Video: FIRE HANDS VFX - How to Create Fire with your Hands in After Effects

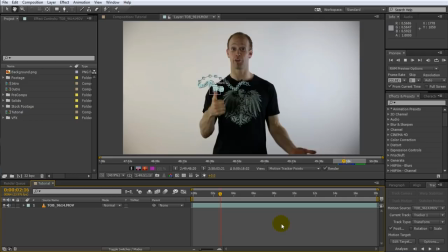254s
And we're done with tracking. If you now play this clip back, you will see the track point follow my thumb throughout the entire video, from the moment we want the fire to appear until I blow it out.
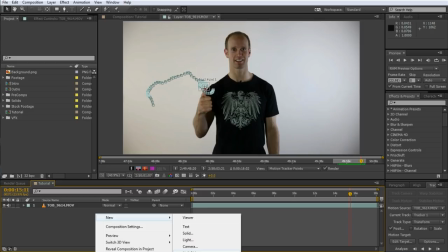265s
We now need to apply this tracking data to a null object, so create a new null object.
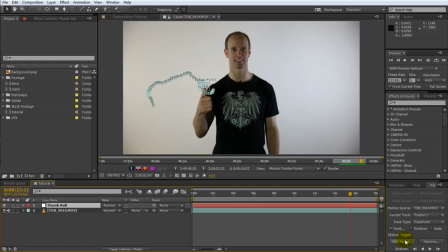270s
I will call mine thumb null.
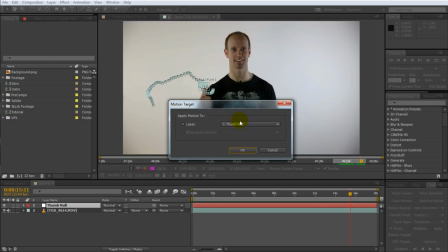273s
Return to the tracker panel and click on the Edit Target button to ensure that the motion target is set to our new thumb null object.
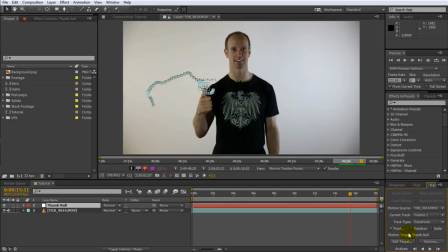281s
Close this window and then click on, well, if you can't see the apply button in your tracker panel,
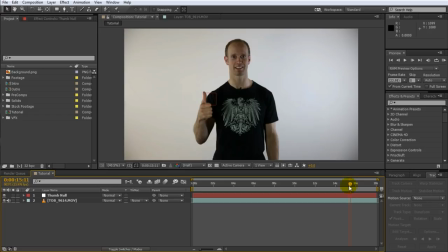287s
you probably just have to make it a little bit larger and there we go. Click the apply button to apply the tracking data onto the thumb null object. We now have a null object in our scene that follows the movement of my thumb throughout the entire shot. And with that, we are ready to create some fire.
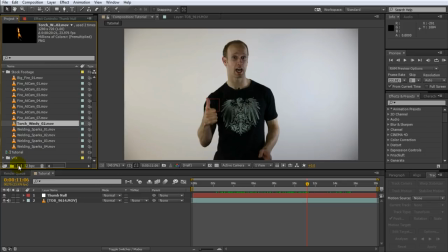304s
I'm going to use a fire element from the Actions Essentials 2 stock footage pack called Torch Windy 2.
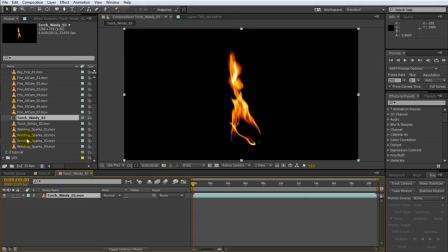310s
Take your fire element and drag it onto the new composition icon to, well, create a new composition. I'm also going to move this composition out of my stock footage folder just because I'm a neat freak. We have created a new composition that contains our Torch Windy 02 fire element, and I'd say it looks pretty cool all by itself.
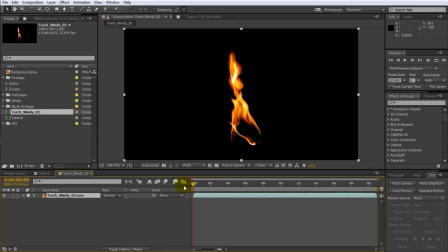329s
However, during the second half of the clip, the fire is probably a little bit too erratic for what we want to use it for, so let's trim it down to only the first half, when the fire is still nice and straight. We also need to shorten the composition to the new duration of the fire layer, and while you can move the work area and marker manually,
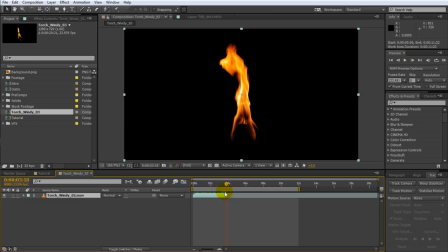347s
you can simply position your timeline indicator at the end of the layer and press N. Then right-click onto the work area and select Trim Comp to Work Area. We end up with a composition that contains only nice and straight fire ready to go onto my thumb.
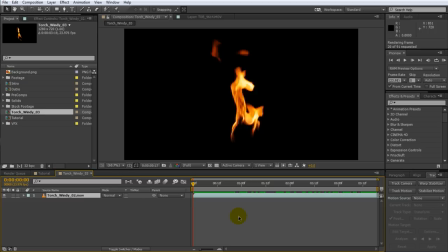363s
However, this clip is only a couple of seconds long, and that means we will have to loop it. But if we loop it, you can see that every time it wraps around, there's a noticeable jump in the fire animation. Visual effects is all about having a good eye for details, so let's smooth out that transition. This is actually really simple.
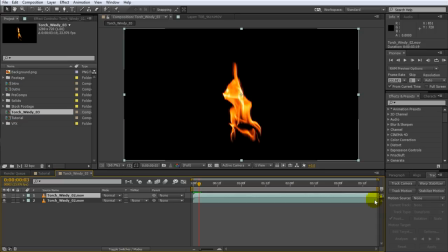382s
Duplicate the layer by selecting it and pressing Ctrl D. Then trim the top layer down to only the first 3 frames. Now trim off those exact 3 frames from the bottom layer. Move the top layer to the very end of the composition.
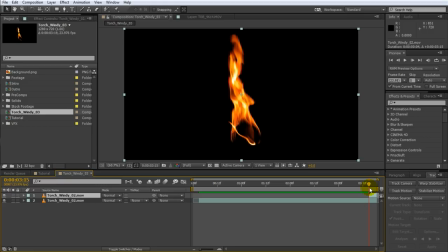396s
We will fade these 3 frames in towards the end of the clip so that the last frame will match seamlessly onto the first frame of this composition. To do that, select both layers and reveal the opacity property by pressing T. Then add a keyframe just as the top layer starts.
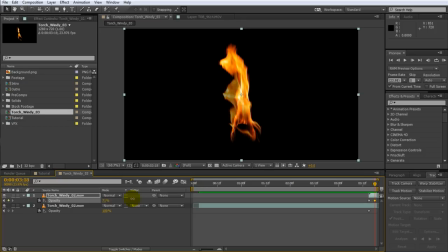413s
Animate the top layer to fade in from 0 to 100% and animate the bottom layer to fade out from 100 to 0% opacity. This will create a smooth crossfade transition between these two layers, and while it's not perfect, it will cover up the jump in the fire animation.
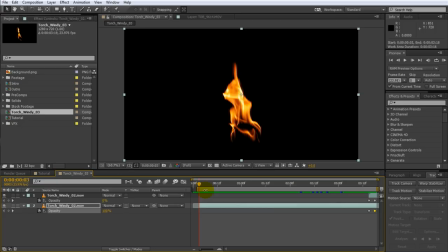431s
Finally, since we have a gap at the beginning of our composition, let's trim it down. If you now play this clip back, it should loop around nicely. Before we attach this fire to my thumb, notice how the fire gets cut off at the top of the composition a little bit.
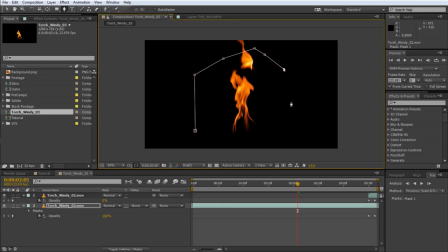448s
Let's fix that up by applying a mask around the main area of the fire. Feather the mask out a little bit so that there is no harsh edge where we cut off the top. I'm also going to check whether the top layer gets cut off, but nah, we should be good. The last thing we need to do is to shrink down the resolution of this composition.
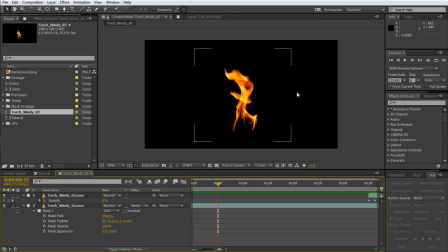467s
It has been created with the same resolution as the fire element, which means this composition is a full 720p.
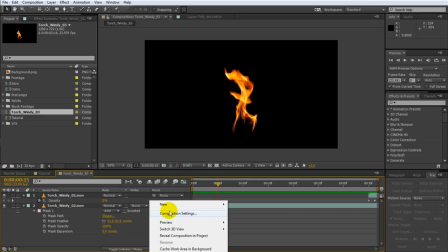474s
However, once we add the fire element to my thumb, it will be fairly small,
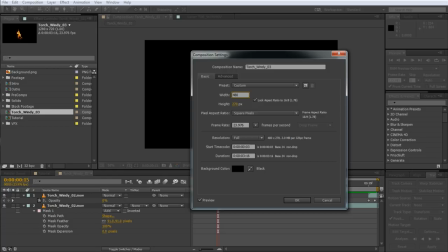478s
so let's reduce the overall resolution of this composition to maybe 480 by 270, and let's also rename it to Thumb Fire Comp.
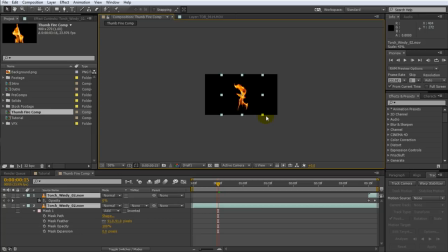487s
Hit OK, then select both layers and scale them down. The reason we're making this composition smaller is simply to make rendering faster.
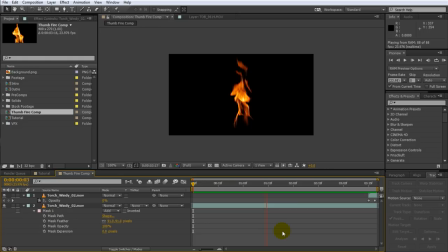495s
Let's check the composition one last time.
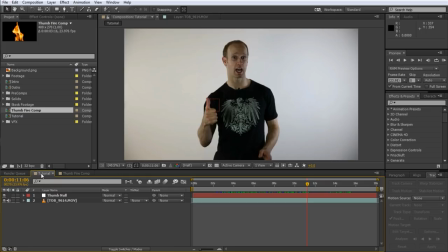501s
Cool!